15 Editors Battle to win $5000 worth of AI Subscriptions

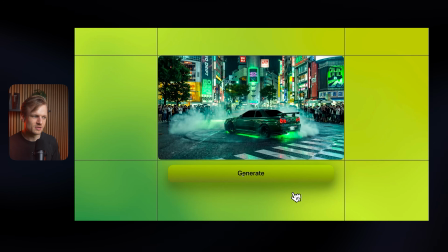(20:42)
If this background would have been white and you kept the button this color and maybe even the text white, I think this would have looked a bit more luxurious, looked a bit more premium. It's just a different color or a difficult color to work with. Then use it as an accent color and not as the main color. And I think Higgsfield does the same thing. If you go to their website, the website is not in this background.
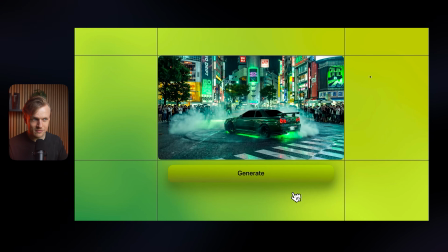(21:01)
They just make the buttons this color and that's it. Also in their videos. So I would just have this white or like grayish maybe, like have a bit like a tone in it, that's fine.
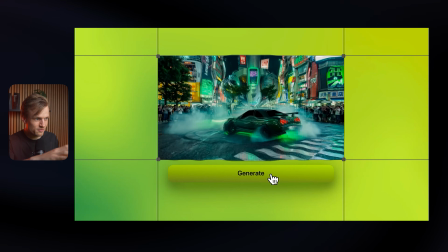(21:10)
But I would have loved some continuous movement. I love the ripple effect, super dope. I wish this video was a bit longer though.
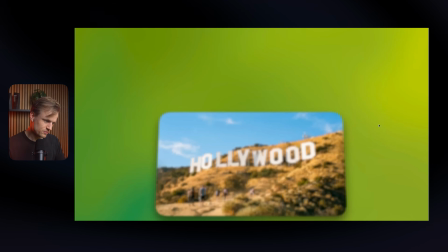(21:15)
Missing some smoothness here. I think also, I think some motion blur would have helped here to make it a bit more smooth. I think this is also a super dope concept.
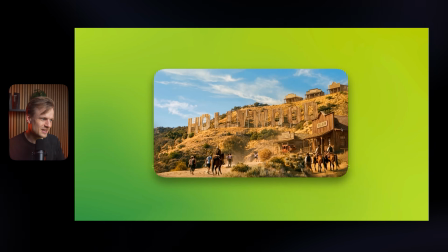(21:23)
I don't know how you came up with this, but this is cool. Text did well, also with the Hollywood. I think it's really funny.
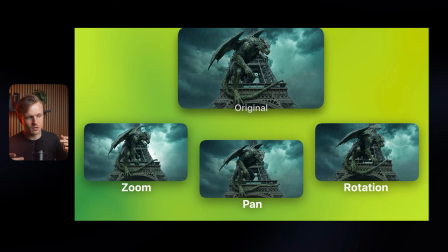(21:27)
This is also super cool. I love this concept. You show the feature really well without just saying like, okay, you can do this and this and this, and like make a UI animation. No, you just show the results that you can get with the zoom, pans, and rotation.
Zooms, pans, or rotation, all by the press of a button.
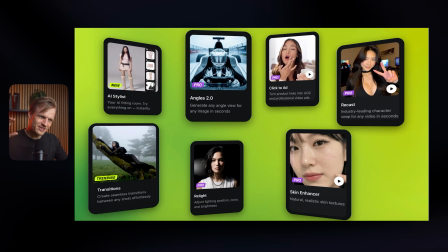(21:42)
With a really cool shot, by the way. This animation, I would have loved if it was a bit more smooth and kept like animating, right? Now it feels a bit stationary. I think this on a black background would have been fine. This font felt a bit random, and it's also quite difficult to read with the white on the...
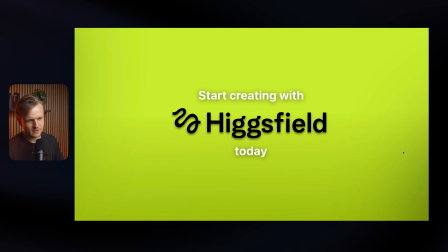(21:56)
You added the shadow for a reason, of course, I get that, but yeah, that's just the background. I think in terms of editing, like there's some feedback.
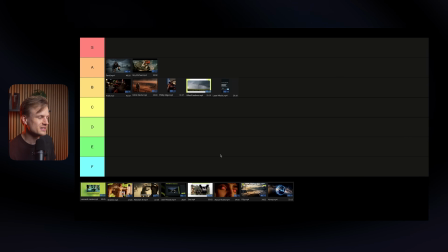(22:03)
I would say there's less feedback comparing to the B tier. This is almost a bit between the A and B tier.
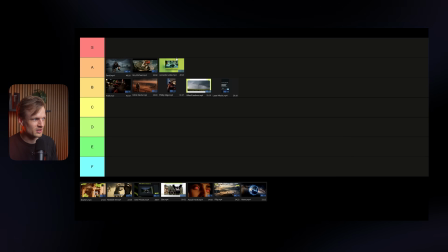(22:09)
So Leonard, I'm gonna put you on A tier, but I'm gonna put you like on the last of the A tier because I do think that, yeah, it's a bit in between here. But cool edit, but just with the colors, these are small changes, right? Like if you change the color and you add motion blur to it, probably it would already be, I think that will already make a big difference. That's not like changing your whole animation or something. Totally agree. Thank you for the feedback. We'll make sure to implement the changes. Great. Nice. I'm looking forward to it. By the way, just a mid-break. I'm really here to give feedback. I'm not here to drive you into the ground. Like, of course, there's competition. And of course, I'm comparing you to others. But I am really here to help.
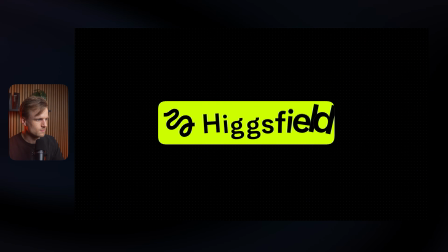(22:42)
I really want you to level up. Next one is Ibrahim.
This is Higgsfield. Higgsfield lets you turn static images into cinematic videos within seconds.
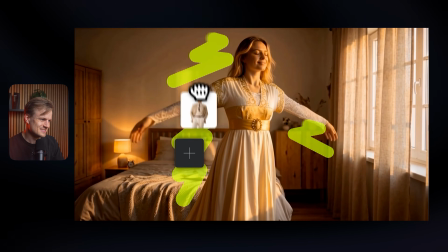(22:53) You can transform real-life footage into Hollywood-level masterpieces.
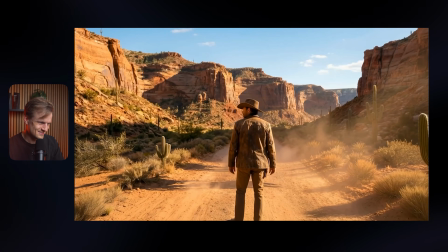(22:56) Use it to create VFX shots like this, and even add camera movements like zooms, pans, or rotation, all by the press of a button.
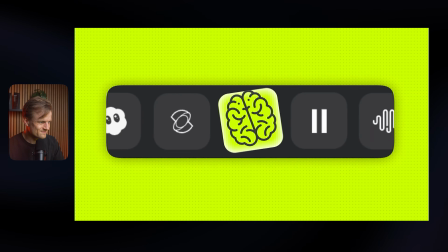(23:05) With their broad range of apps, the only limitation is your imagination. Start creating with Higgsfield today.
Wow. Wow, wow, wow. What an edit. What an edit.
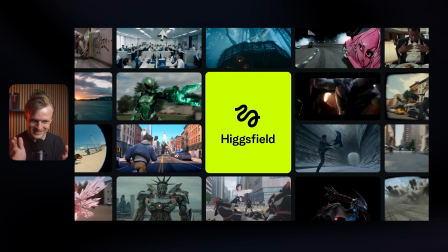(23:16)
I love that. So cool. It went really quick, I must be honest, because like I have to rewatch this like a few times.
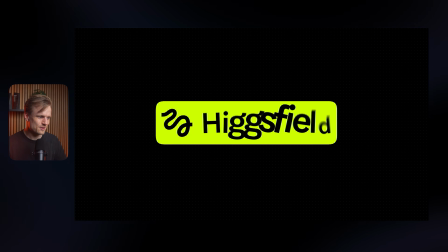(23:21)
That's also already my first feedback, I would say. Like I wish some scenes were a bit slower, but really cool. Again, this is the perfect example. Black background, this color as an accent color in this button. I think that's really dope. Explaining the concept, you remade this whole UI so it's sharp, it's crispy.
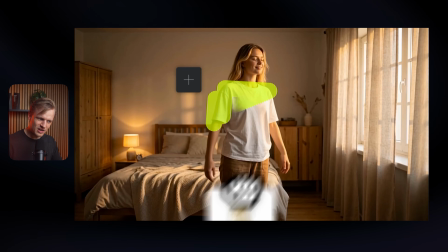(23:39)
You can try. This was dope. I would have loved if you, for example, these are small. This is small feedback, but what you could do is, for example, or leave the racing car like a bit longer and that it fades out, or that it has an echo or something to it. Now it felt quite rough going into this next scene with this girl. This is such a cool concept, though.
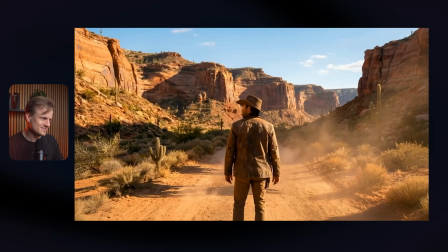(23:56)
I love it. This really cool. I love the match cuts here. And even add camera movements like zooms, pans, this is also dope, or rotate.
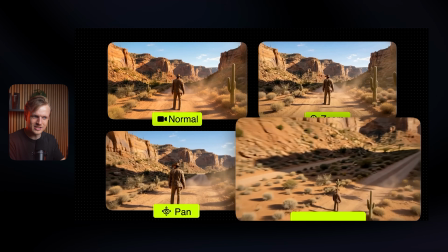(24:03)
Again, explaining the concept, we've seen this before, not by telling, but by showing. What I like about this is that how you made this design with the colors and with the icons, I think that's really dope.
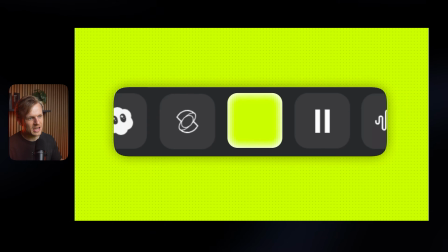(24:12)
Broad range of apps, the only limitation, really cool. Here, okay, so I'm gonna be honest, I think the background still is a bit much. You added some dots to it. I think that is actually a really smart way to make the background look a bit more luxurious, but still it is a bit much.
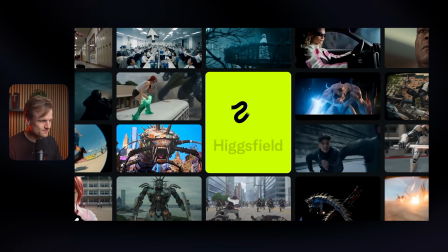(24:25)
Cool transition with pulling this down also with Higgsfield today. Yeah, really nice. Again, some things went a bit too quick. Now that I break it down and pause a few times, it's really nice. I think you could have slowed it down a few times, but it's definitely good for the dopamine.
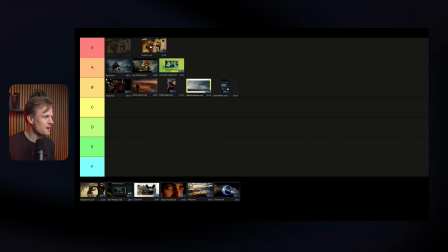(24:41)
This is an S tier. Let's be honest. Of course, there's feedback, but I'm blown away. Leonardo, well-deserved S. Davey, yeah, for sure.
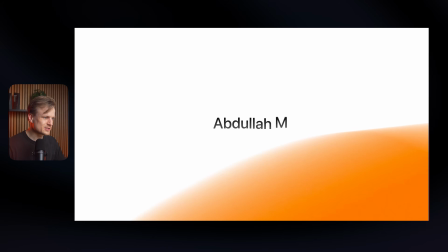(24:48)
I'm glad you're agreeing. Next one is Abdullah.
This is Higgsfield.
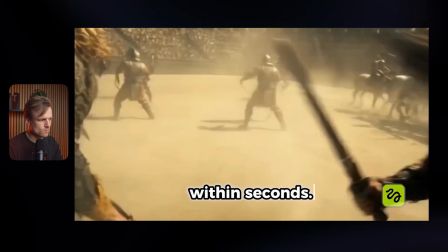(24:52) Higgsfield lets you turn static images into cinematic videos within seconds. You can transform real-life footage into Hollywood-level masterpieces.
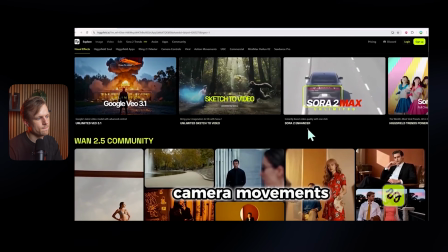(24:59) Use it to create VFX shots like this, and even add camera movements like zooms, pans, or rotation, all by the press of a button.
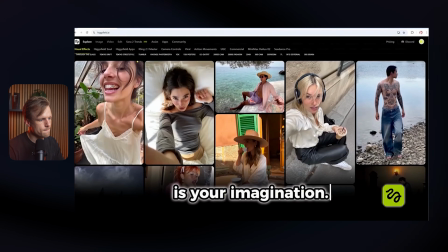(25:06) With their broad range of apps, the only limitation is your imagination. Start creating with Higgsfield today.
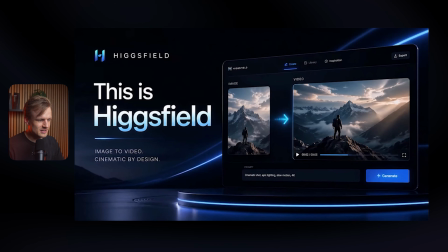(25:12)
Ooh, first of all, thanks for submitting. Second, the sound effect with the keyboard really took me out of it.
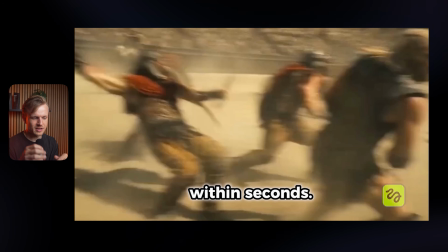(25:18)
It's really distracting to have like a keyboard typing all the time. It's fine to have a bit of like sound effects, but especially because you have captions in the screen all the time, you have the same sound effect. And I was just listening to the sound effect almost. And you want, of course, to drag people in.
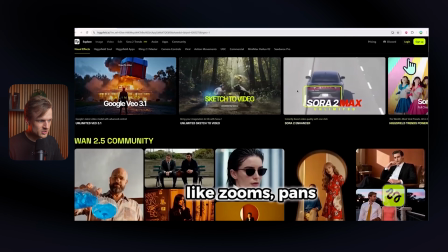(25:32)
You got some cool shots. I like that. I do see like some unsharpness here. Also, I would not have this text in the screen all the time. You don't need that. You don't need the captions all the time. If you want to have some text in it, if you do want to have captions in it for some reason and make them like small and not that noticeable, that they're not like distracting,
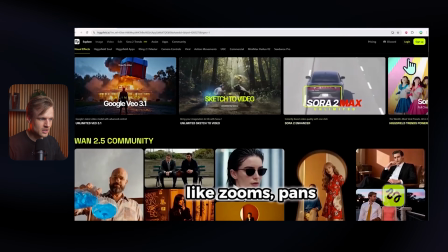(25:50)
because now it's more distracting than that it adds something to the video. Then here with this arrow, I think you use the GIF here.
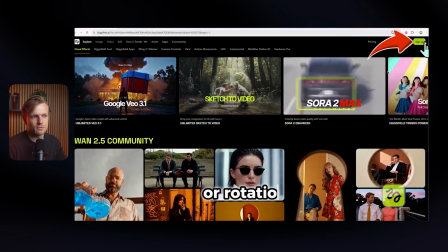(25:56)
I wouldn't use elements like this. Again, is really heavy. This can be as like a funny thing or something small, or like in certain types of edits, it can work. For example, if you're editing for like an entertainment channel or something. But in this case, you want something clean, something simple.
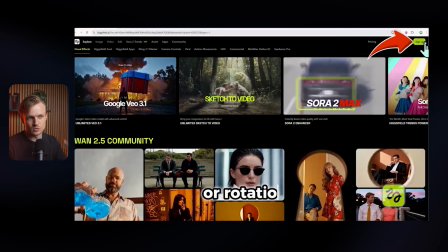(26:12)
If you want the arrow or you want to attract someone to that element, you can do that in different ways than adding an arrow. You can have something light up. You can have something like a line around this. You can have it zoom in slowly. You can have a cursor going to it. I think an arrow is really the obvious way to go.
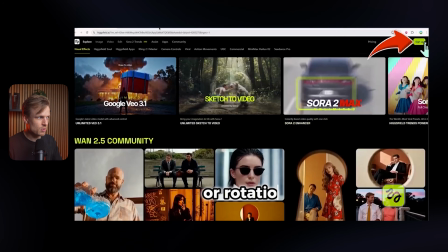(26:28)
It looks a bit messy because you can still see your whole browser. I would not include this in the edit. You can just crop this out, have a black background. That will already add a lot.
Or rotation, all by the press of a button.
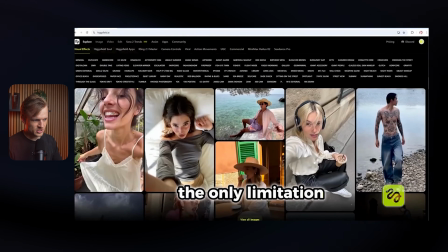(26:38)
With their broad range of apps, you got some cool shots. That is really nice. I'm also missing a bit of music.
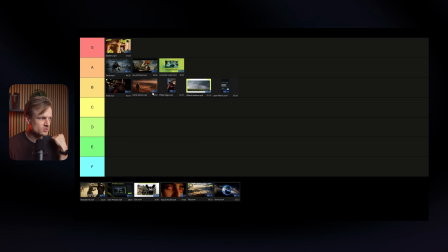(26:44)
So Abdullah, I would say comparing to the others, I can also see there's just a bit more, it feels like there's a bit more effort with the others. I'm not sure. It's also difficult to judge this. Maybe you spend a lot of time on this, but just looking at the things that you added to the video, I would say this is a C tier comparing to the rest.
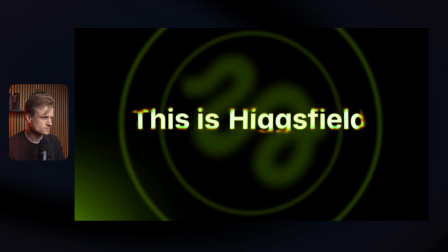(27:02)
Yeah, sorry. The next one is Davey.
This is Higgsfield. Higgsfield lets you turn static images into cinematic videos within seconds.
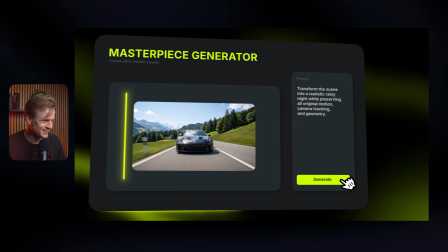(27:10) You can transform real-life footage into Hollywood-level masterpieces.
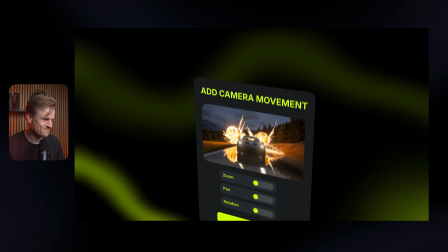(27:14) Use it to create VFX shots like this, and even add camera movements like zooms, pans, or rotation, all by the press of a button.
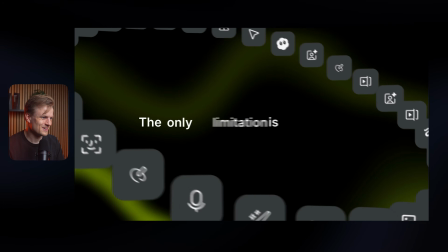(27:22) With their broad range of apps, the only limitation is your imagination. Start creating with Higgsfield today.
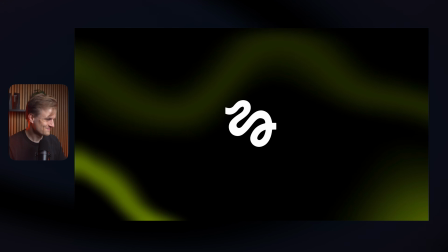(27:28)
Love it. Wow. A vibe. Davey. Oh. A vibe.
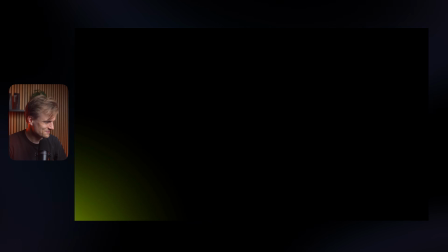(27:38)
I love the entertainment. I love comedy. Also, you did so well with the background, by the way. I think this is also a really good way. Tiny bit of glow in the background or in the bottom. I think this is like nice black background.
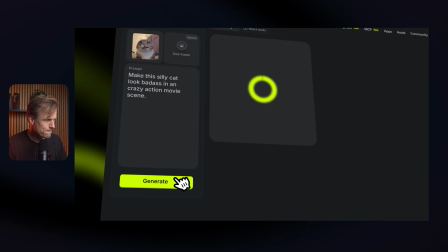(27:51)
Just some like elements with the Higgsfield green.
It's within seconds. You can transform real life footage.
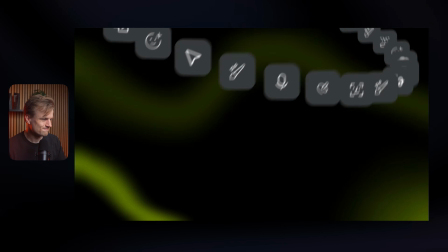(27:57)
So funny, I love it. At the press of a button.
With their broad range of apps, the only limitation is your imagination.
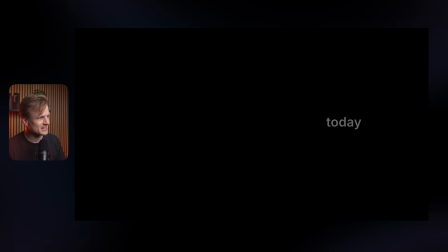(28:03) Start creating with Higgsfield today.
Yeah, solid edit. Davey, what are you doing?
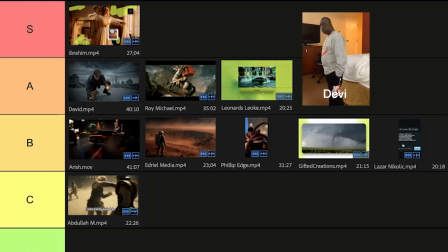(28:08) What are you doing? What are you doing? Hmm? What are you doing? Nothing. Me? Just hanging around.
This will make it more difficult.
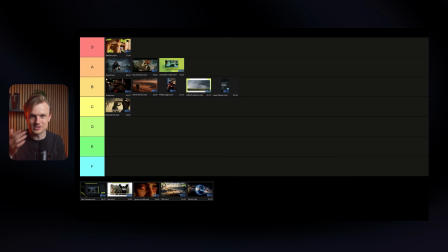(28:19)
I think this is a nice S tier. Yeah, Ibrahim was also really good. What are you guys saying? Is it an S tier? SS? I would give S because the background is not Higgsfield green. Better than Ibrahim then, I guess. He made difference. He didn't show zoom rotation. I mean, separately. That is true. But Ibrahim also had some feedback.
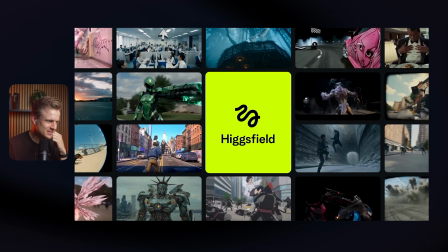(28:37)
They're so, like, I wouldn't say similar, but like in terms of feedback, I think they're both really good at it. Both S friendship wins. Exactly. I mean, in this challenge, we we can actually do that. Give 2 S tiers. What I like about, so my thought process is just, what I like about Davey's is that there's some comedy in it. And for an ad, that is actually really nice because it makes you want to watch it a bit more. It's fun to watch and is also important.